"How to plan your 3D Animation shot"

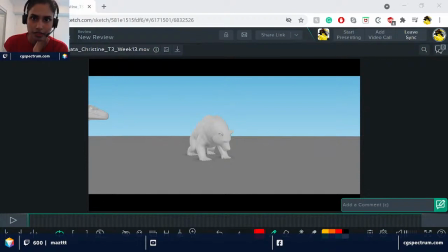2774s
is Christine's shot, and she's a TA at CG Spectrum. And she said this is the final creature assignment.
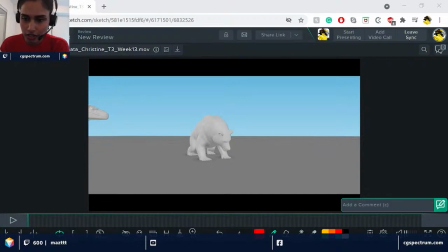2795s
So she said, I've been polishing stage for past 2 weeks. The story from this fight is that the bear would win over the raptor by biting up upon the raptor's body,
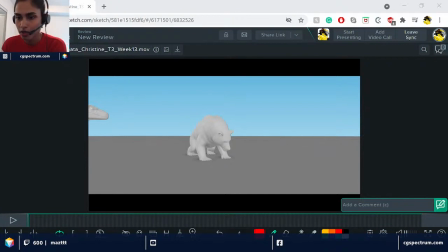2812s
then suffocating it by pushing down the bear's massive weight onto the raptor's body.
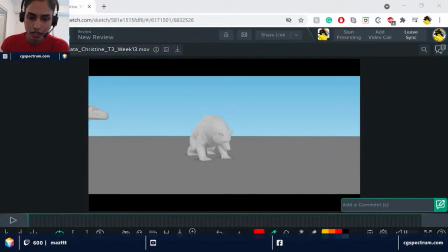2827s
Okay, so that's nice that she has given us some information. So let's dig into it.
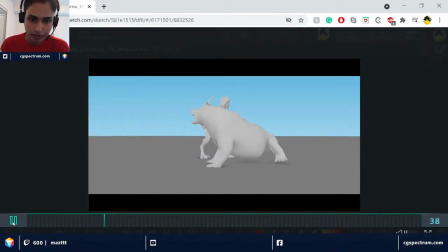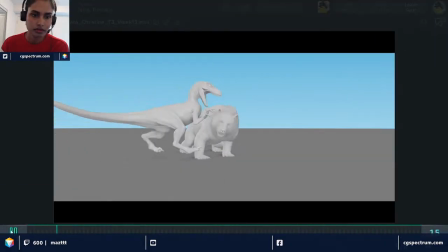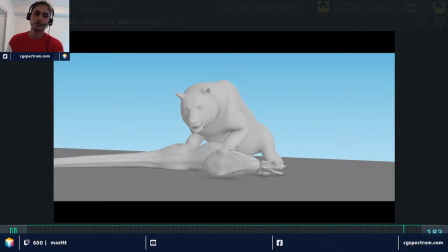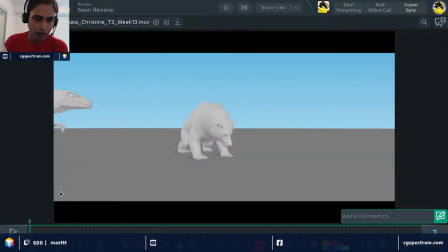2863s
Okay. Well, so right off the bat, the first thing that I'm looking at is the character's head
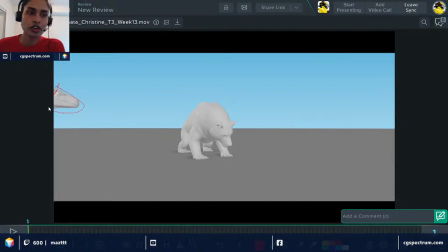2879s
is is kind of chopped off and it's only showing a peek of it. We really don't, and again in this planning stage, we really don't need to
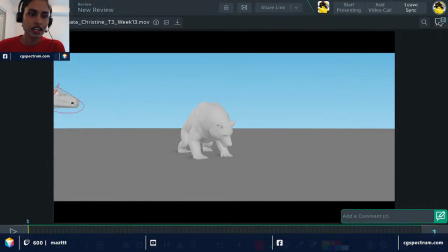2892s
show the character, the second character. The minute this character is in the shot, it's kind of like abruptly happening and then the T-Rex is coming, right?
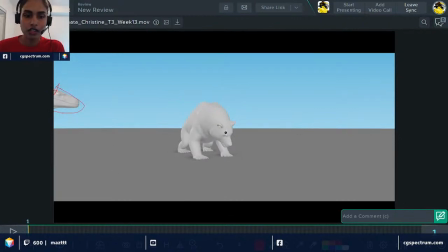2906s
But what if the character is not seen and then you have the bear actually do something, right? Like as we said in the planning, you want the character before that big move, you want the character to be something.
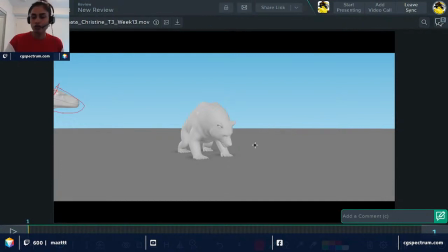2921s
So now right here, we want the bear to either like kind of sniffing or picking at something. So he's doing his own thing. So we want to establish that that the initial shot.
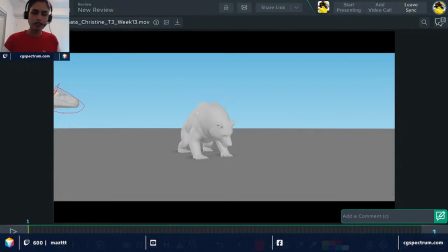2935s
So the audience are preparing. Okay, I see a bear, and the bear is doing something, and then out of the blue, the T-Rex will jump into the scene because you want the, how do you say, it's almost like a jump scare that you're giving to the audience.
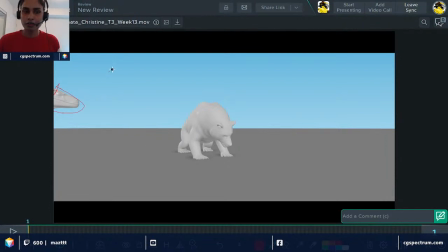2955s
If the T-Rex is coming from here, let's say, right? If he's coming from here, then audience are seeing it already, and then he's coming towards the bear to like kind of pounce on him from behind. So we're kind of establishing that.
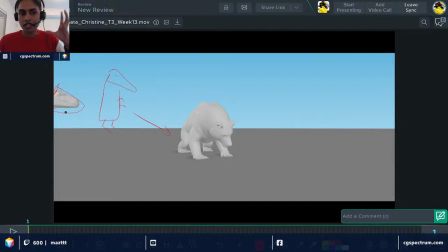2974s
But right now, having his just a head wouldn't make that much sense for this shot because it's pretty much it's not even like a half of the head. It's like a tiny bit of that head that is peeking.
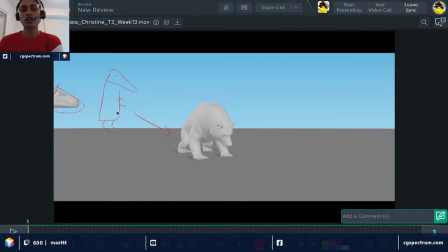2989s
It's rather not to have a head at all and then have him jump into the shot because you want the bear to be scared, right? The same thing what you want the audience to feel. So what you want the bear to feel is what you want the audience to feel the same thing.
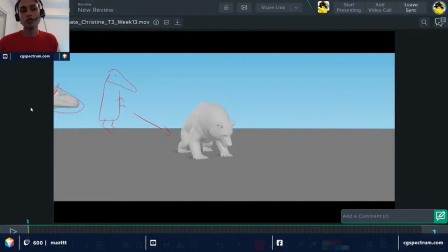3006s
So which means you want the T-Rex to jump into the scene. And